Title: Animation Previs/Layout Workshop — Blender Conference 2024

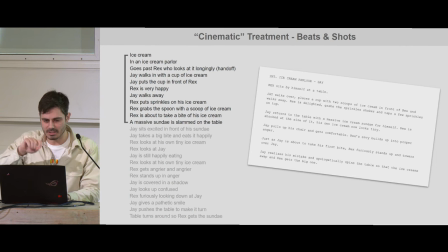And then I start going through, you know, I actually, what if that handoff shot, it actually keeps being on Rex. and then he's given the ice cream and we have all of that like him with the ice cream with the sprinkle shaker in that singular shot and then in the foreground boom something
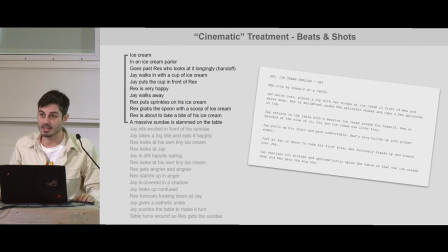big big gets slammed right in front of him and he's like whoa what is that and then we can have a reverse shot a reveal of the big ice cream so you know so so the next one would be jay is there with his ice cream happily and so on and so forth
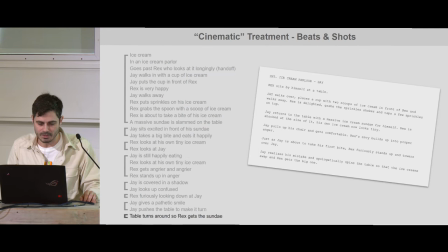so i kind of go over all the different things and here i'm roughly ending up with eight different shots and there's another way of doing this by the way you know like you know I always do this but then how do you vet this idea a little bit further in this case it's
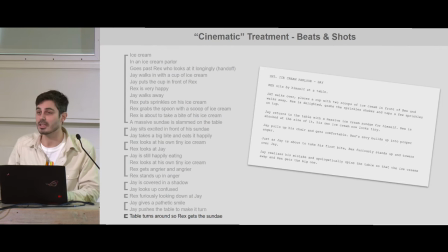a relatively simple setup but in other cases it might be more complicated like you know if you have a fight
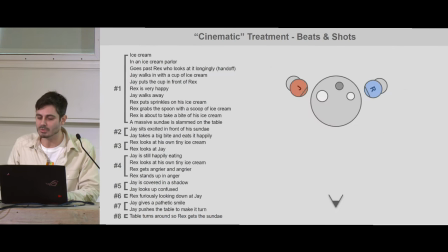scene and in that case it might be helpful to do something along the lines of kind a floor plan. So I just did a quick draft of what that may look like here. So for example, with the first shot, you have that kind of tray of ice creams going past Rex.
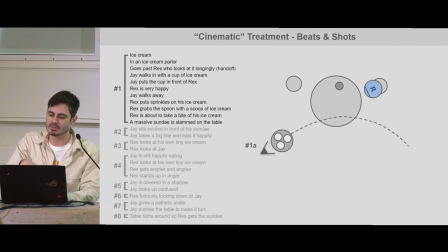So it has a bit of an A and a B to it, just trying to simplify it here a little bit. So this would be the A of the shot, and here's kind of the B of the shot, where Jay is coming over with an ice cream. And then we've We got reversal to Jay, Rex is looking kind of up and down at his own tiny ice cream and looking at this massive ice cream.
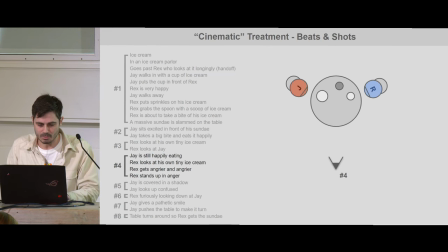And then we got the two shot where Rex is getting angry and angrier. And then what I was thinking is instead of doing this eruption of anger from Rex, instead what if we have like him about to do it, but we're cutting to Jay and Jay is kind of getting covered in shadow.
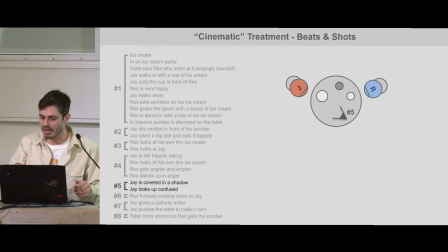And he doesn't realize it yet. He's just kind of, you know, having fun with his own ice cream and then he's like, wait, whoa, and he looks up and And then we kind of reverse shot that into Rex looking down and he just looks like a huge mountain of anger
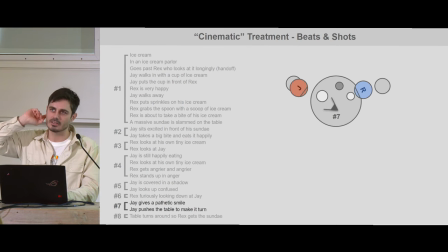And then we kind of flip that and in that that shot Jay needs to look very small in the frame and be looking kind of pathetic And then he kind of starts turning the table and then we maybe go back to a wider shot We'll receive the two ice creams swamp again.
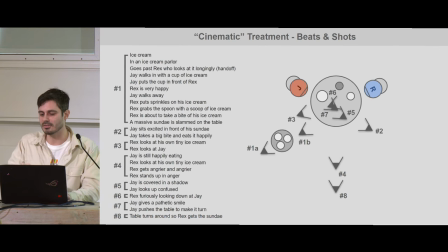So something like that So this is one way of conveying it. And obviously if you like overlay it all together, you're like, oh, it's a mess. But there's a lot of great information here, especially one of them is the action line. As you may notice, there's a very clear action line. So we got Jay and we got Rex and the camera is never crossing to this side, right?
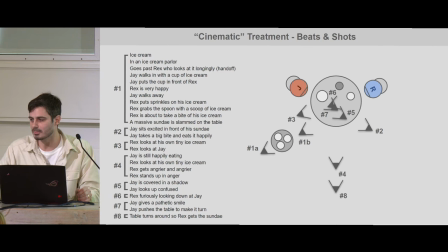We're just kind of living in this area. And for something like this, that's great and easy. When you have something like a fight scene where things are getting slammed and going all over the place, it becomes way more messy and then you it gets trickier to figure out the action line at any given moment and making sure that you don't cross it when you don't mean to cross it
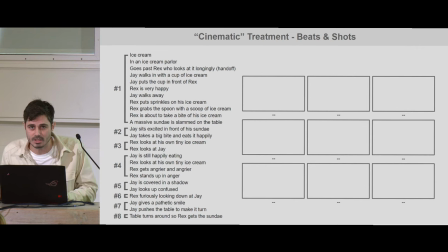and things get confusing. Okay just quickly there's another way of doing this of course well what about you know thumbnails and I'm not talking about special fancy storyboards I'm talking about thumbnails and I intentionally made shitty thumbnails just to prove that point drawn with my mouse
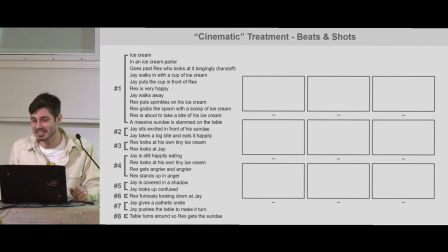with my right hand, and I draw with my left. So, we have something like this.
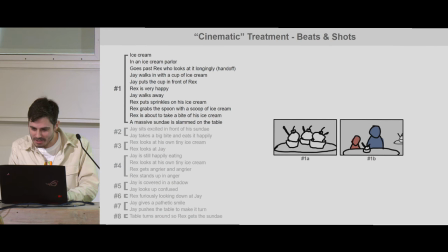So, we have three ice creams that are going there, and then revealing Rex,
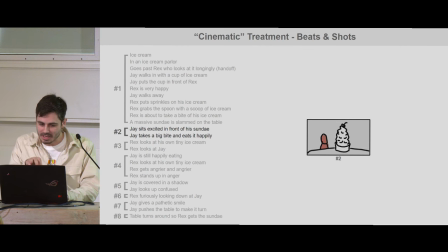and, you know, you've got that kind of B of the shot, and then you've got Jay eating his big ice cream. We've got Rex looking up and down at his tiny one, and he gets, you know, he's kind of confused, and then he's getting angrier and angrier, and then now the shadow is crossing over, and this is like, I just have one for each of these.
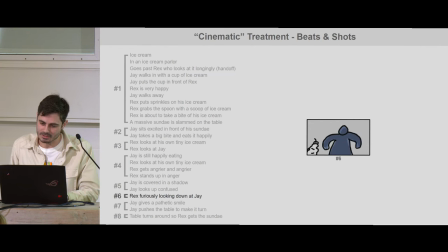Shadow is covering over Jay and he's looking up and there's Rex super angry at him and then you have Jay tiny in the frame and he you know he gives a pathetic smile and starts making the table turn and then then you you know you might have that shot where it gets flipped
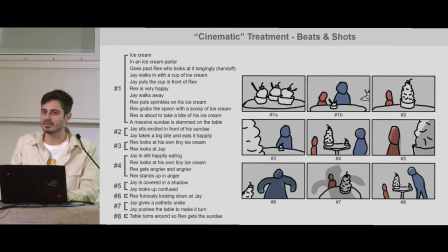anyway so this is one other way of conveying this information and I would say like I
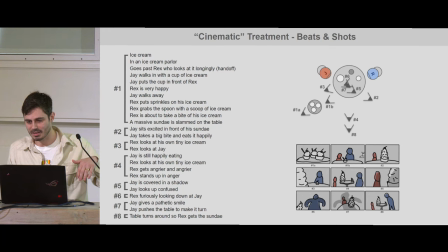always do that list I think that's like a super healthy thing that you should do. Uh, nobody taught me this. This was just doing myself. So I have no idea if the professionals are doing this, um, with the floor plan. I, I often, I often do it.
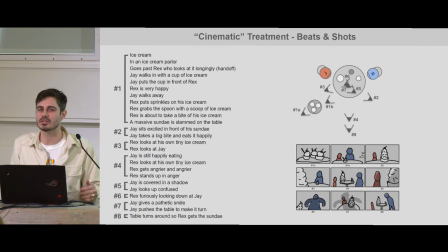And that is, uh, partially because it also eliminates confusion when, uh, talking to the team. And because if you're talking about some shots, you may realize that, uh, one, person is thinking about the entire thing from the other angle and and but you don't
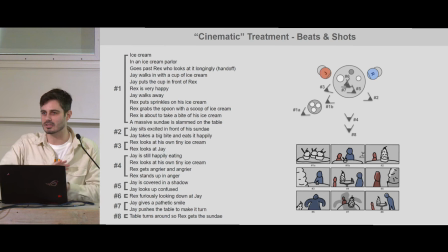know it and then that causes a lot of confusion so this is like a super great way of just simplifying it and also vetting some of your own ideas the thumbnails I don't do it that often to be honest I should do it more often and it's partially laziness thank you or you
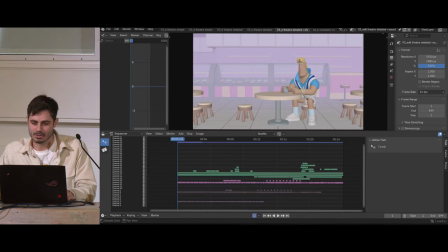know tight deadline that's another one so if we just look real quick at the more cinematic
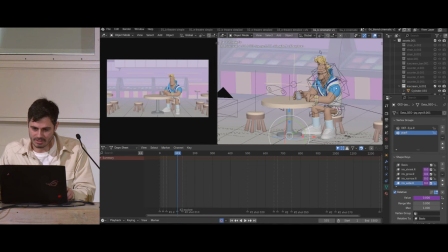uh thing so this is um and I just wanted to mention to you guys um you know I I of course I don't just take what I did previously where I have these guys acting
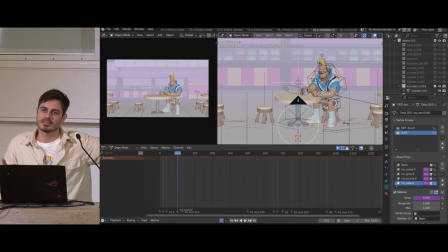out the stuff and then I just plant cameras back and forth it doesn't work like that's not that's not doing it uh on a shot level that is like lazily sprinkling some shots after the fact and you won't get the framing you need and whatnot.
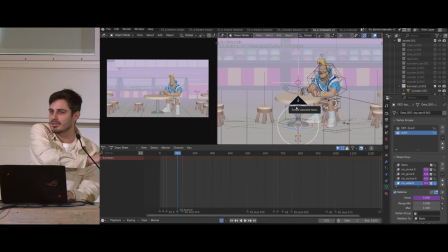So just throwing it out there that most of the stuff that I did previously, it was not to great benefit for this treatment. I just mean an actual posing and all that stuff.
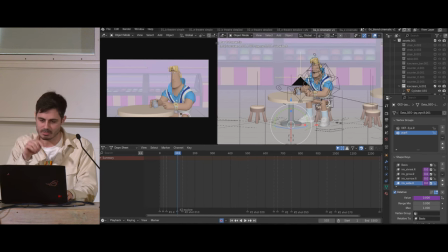So anyway, first thing I wanted to do is, you know, I'm putting the character there and I'm figuring out that first shot, it has a B side to it and I want to figure out where is that and what is the right angle because it's doing a lot of heavy lifting.
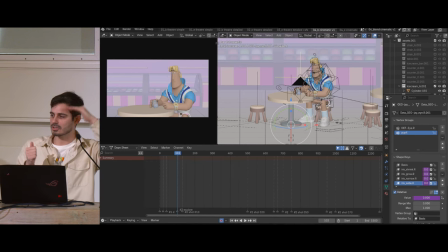I know that it's coming off a handoff so it needs to be at a certain reasonable height that is kind of plausible but at the same time I know that what happens at the end of that shot is something in the foreground gets slammed down and it's supposed to feel like this big
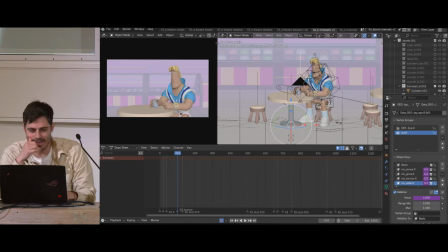thing uh and i will uh admit that this was difficult i was really trying to figure it out and i was trying many different lenses and angles and and i i started realizing that
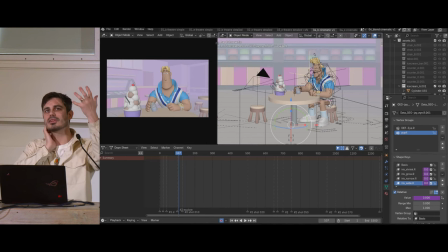like the rule of thumb when you want to make something feel really big and front and then small in the back like one of the things you can do is like a wider lens and then this feel small in this or whatever but then that causes other problems like
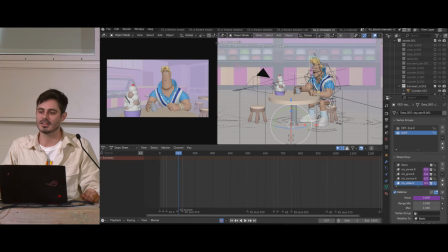there's way too much information coming into the backdrop this is a thing that you don't experience with 2d because you just draw whatever you want in 2d but in 3d you get the actual information there sometimes you can cheat it but i mean i didn't want to go too far in that
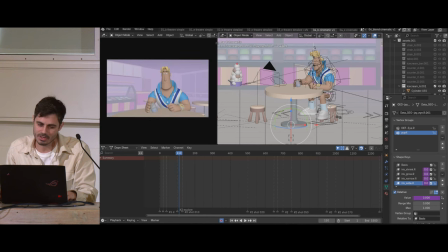direction but uh what i kind of ended up as i just I was trying so many different things like what if also you have the thing getting slammed down there and then the camera kind of goes kind of up and it accentuates like maybe the height of it but then that
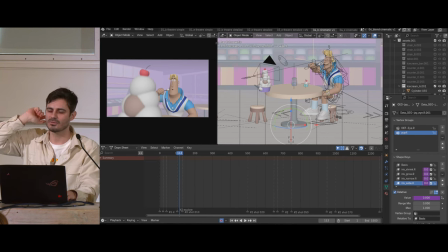starts you know I wanted to have like that cherry on top that started feeling like it was focusing on the cherry and he was like envious about the cherry and I felt like that's maybe accidentally conveying the wrong information so there's
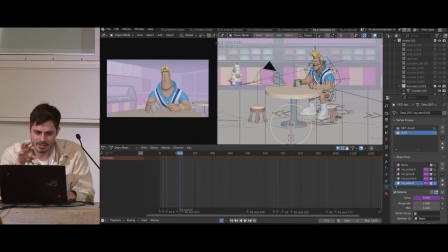a lot of troubleshooting going on right now of me just exploring different camera angles and whatnot. This is where I was relatively happy with it, like where it's, oh yeah, sorry, I went slightly flatter, that's right.